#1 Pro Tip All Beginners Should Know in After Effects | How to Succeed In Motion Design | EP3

Hey, what's going on? Welcome to the third video of our crash course on how to succeed in modern motion design and accelerate your career in animation. If you haven't watched the first two classes, I would recommend you to go back and watch them before you jump onto this one to get the most out of this crash course. In this class, we'll talk about one important animation principle that will instantly make your animation professional and add life and energy to whatever you animate going forward.
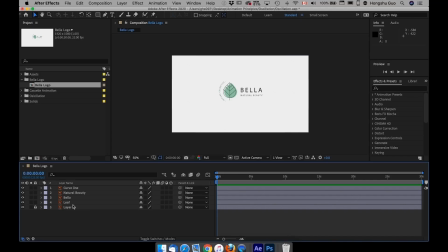0:34 Anticipation and overshoot. So what is anticipation and overshoot? It's actually quite easy to understand. Let's use this logo as an example.
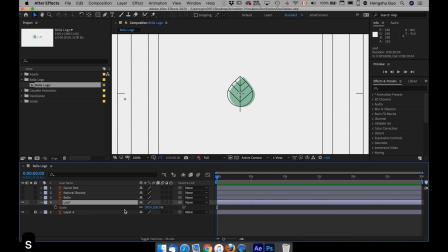0:44 First, what I want to do is I want this leaf to pop up from a probably like 20% of the size and then pop up to 100%, or maybe 50%. So let's say, let me turn off this action grid. So let's say if I have this leaf here and then at 0 second,
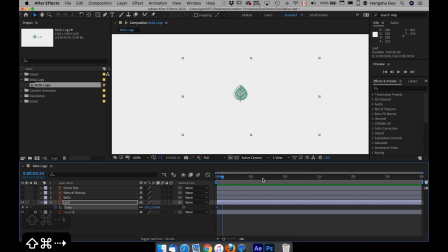1:03 I want it go from 50% to maybe after 20 frames to 100%. So that's my motion there. And then let's go to the graph editor, make it bigger.
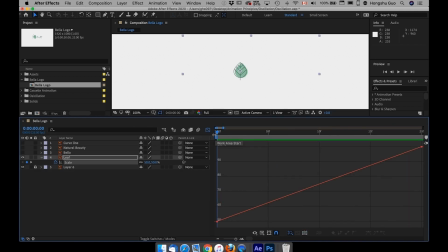1:18 So first of all, let's talk about anticipation. Anticipation is just moving to the opposite direction of where the object is going to move and anticipate, which means in this case, if I want to make this leaf bigger, I want to add a keyframe maybe around the third frame.
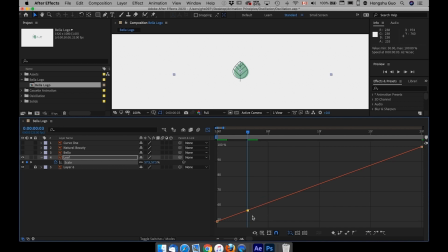1:38 Just hold on command and then mouse left click, add a keyframe to anticipate, go to the opposite direction, which is being smaller, to anticipate it's going to be bigger. So which means at 0 second, it's going to be around 50%, and then
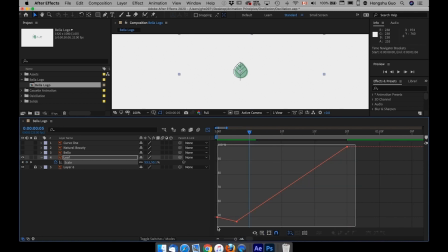1:57 it shrinks first before it goes bigger. Let me select 3 keyframes, right click, keyframe assistant, easy ease. This is my anticipation keyframe.
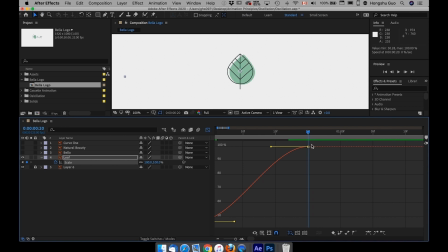2:09 And for overshoots, overshoot means that before the object settles in position, it goes over the final state. In this case right now, I have 100%. Before it settles into 100%, I'm going to add a keyframe here. Hold on command and then left click. Drag this keyframe up.
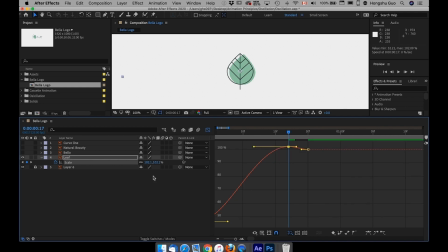2:28 So the object actually goes over 100% to maybe 105%, and then settles back in place. You can see right now in this case, I have both my anticipation keyframe and then the overshoot keyframe. This is the overshoot.
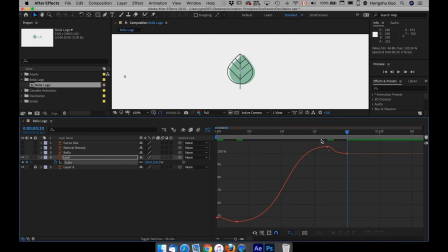2:45 Let me drag these handles, make the motion more exaggerated, and we'll see what happens, what it looks like. Let's preview. You can see the leaf actually shrinks before it moves up, getting bigger,
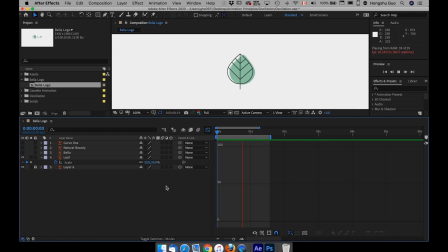3:04 and then it becomes too big before it settles into position, which makes this animation super smooth.
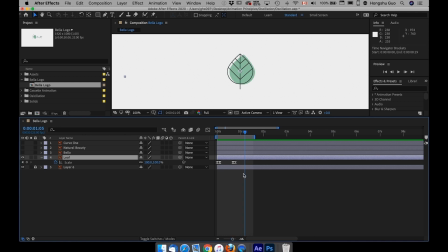3:11 Also give a bit character to this leaf. Right now, the things I found is that the animation itself is too slow,
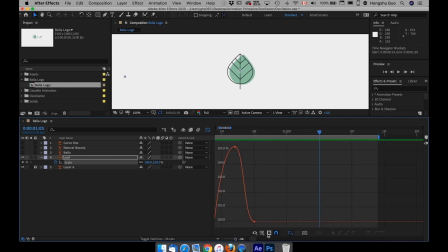3:19 which makes the anticipation and overshoot not so exaggerated. It's hard to see. So what I want to do is exaggerate this a bit more so that just for demonstration purposes,
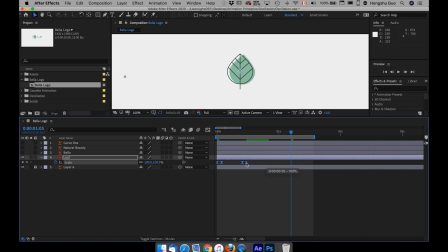3:32 select all the keyframes, hold down option, drag the last keyframes, move it forward, give it less time. And then try to make this overshoot to go over even more, and then anticipate even more.
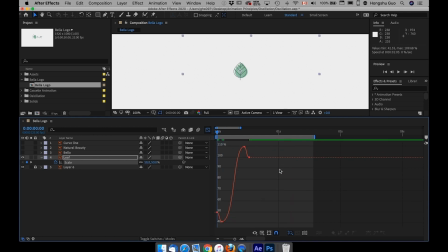3:48 Let's see what this looks like. Yeah, that's better, easier to see. If I were to add more anticipation to this animation, if I have a much bigger move,
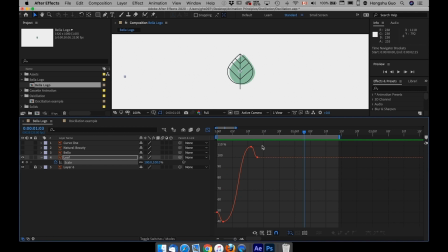4:02 let's say if I have this leaf, maybe getting larger and larger to, let's say 200%, or around here,
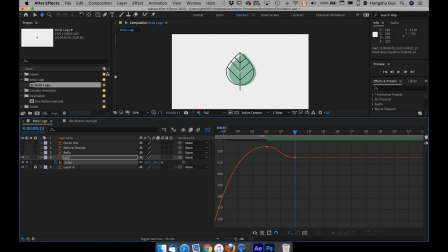4:22 I can add more keyframes to make this overshoot even smoother. This is the overshoot, and then I got 6 frames for the first keyframes.
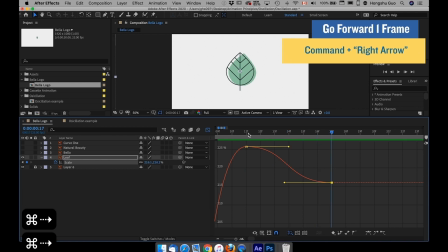4:37 1, 2, 3, 4, 5, 6.
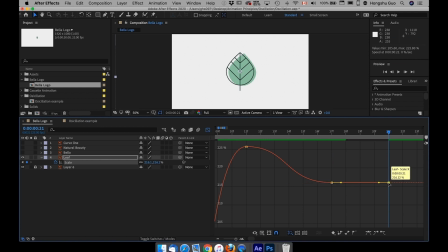4:38 And then 1, 2, 3, 4, let's go forward 4 frames, add a keyframe, and then go forward 2 frames, add a keyframe.
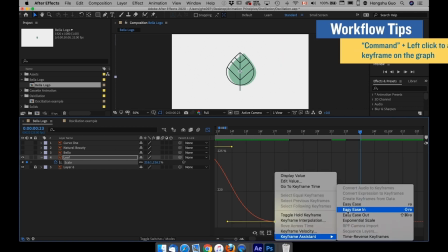4:47 And then select all of them, right click, keyframe assistant, easy ease.
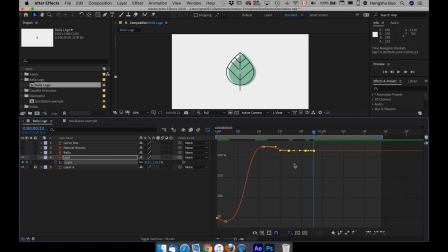4:52 Now, what I can do is I can drag this one down a little bit. Give it an overshoot and also an oscillation move.
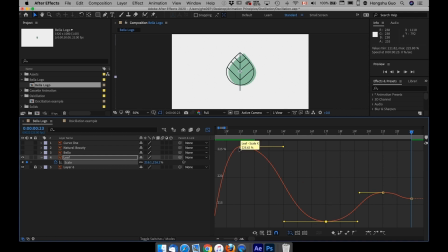5:12 make sure the energy is dying, decaying, so each curve is becoming smaller and smaller, closer to this final percentage point. If I have a curve like this, let's see what happens to the animation.
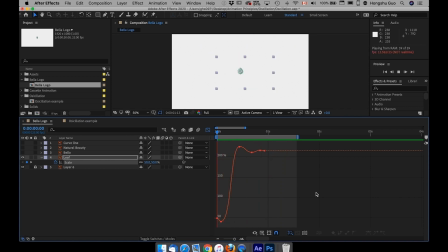You can see it actually bounces a bit. So that's how, although it's not a ball bounce, but it actually bounces a bit.
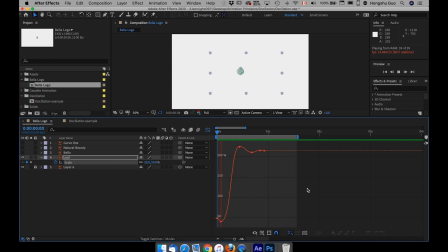5:43 That's how you create a bounce animation to the object. If I were to make it more exaggerated, I can make the bounce even more dramatic, the spring even more dramatic. Just drag these up. Now let's preview.
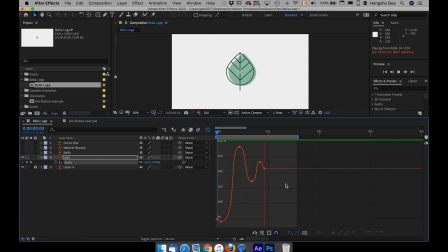6:01 Now you can see we got something that has much more energy to the previous one. This one's more springy. So that's how you create a anticipation, which is the first keyframe over here to anticipate the motion.
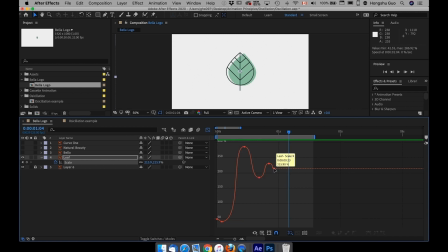6:13 And then we have these keyframes here for the overshoot. And finally, it got to the final position, which is the last keyframe here. In animation, we call this anticipation. And now that you're aware of it, you will see it everywhere.
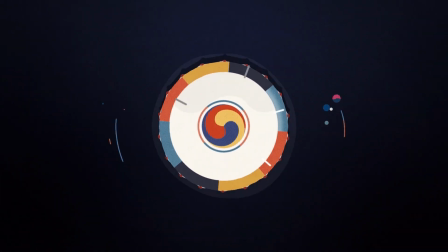6:27 Every cartoon you have ever watched uses this technique extensively. These really help to make your animation feel like there are some physical rules that it follows.
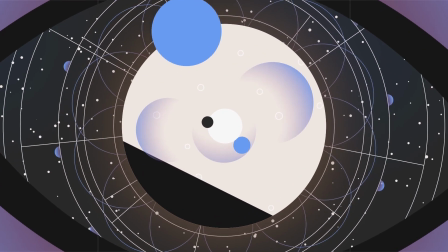6:35 Many of the principles you'll learn if you start to do animation are there to help you make your movement feel more natural. Human beings are used to seeing things move in real life. And when we see animation, it tends to just feel a little bit better when we see them follow a certain physical rules.
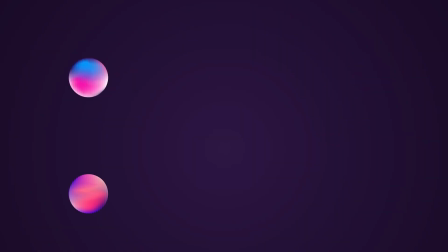6:48 Now we can compare these two animations here. The first one is animated without the concept of anticipation and overshoot, and the second one has applied this principle. You can tell that the second one looks much more alive and it's got much more character to it. That's one of the differences between an average animation and a professional animation. Think about if you applied this one simple principle to everything you animate going forward. How would your animation be? It will be instantly better, and you will be able to make anything come to life just with one simple principle. That's what the 80% of people are missing out on, as we talked about in the first video of the series. If you're on your way to become a professional animator and want to choose motion design as your career,
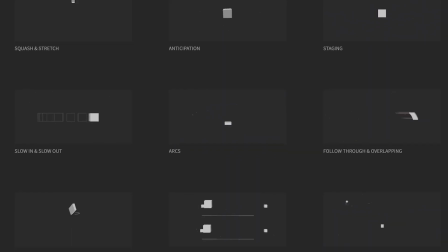7:25 you gotta learn these concepts and principles to give yourself a better chance of winning high-paying jobs and big-budget clients. These are the easiest and most effective way to push yourself into the top 20% of the industry and become a professional in the shortest time possible to avoid wasting years of learning from online tutorials figuring things out yourself. Alright, that's it with this lesson. Hope you understand this one secret behind those great animation now. In the next video, I'll teach you another animation principle, which is called follow-through. It's a powerful one as well. I'll see you in the next video. Make sure to hit the like button and don't forget to subscribe to our YouTube channel for more of this great content. Happy animating!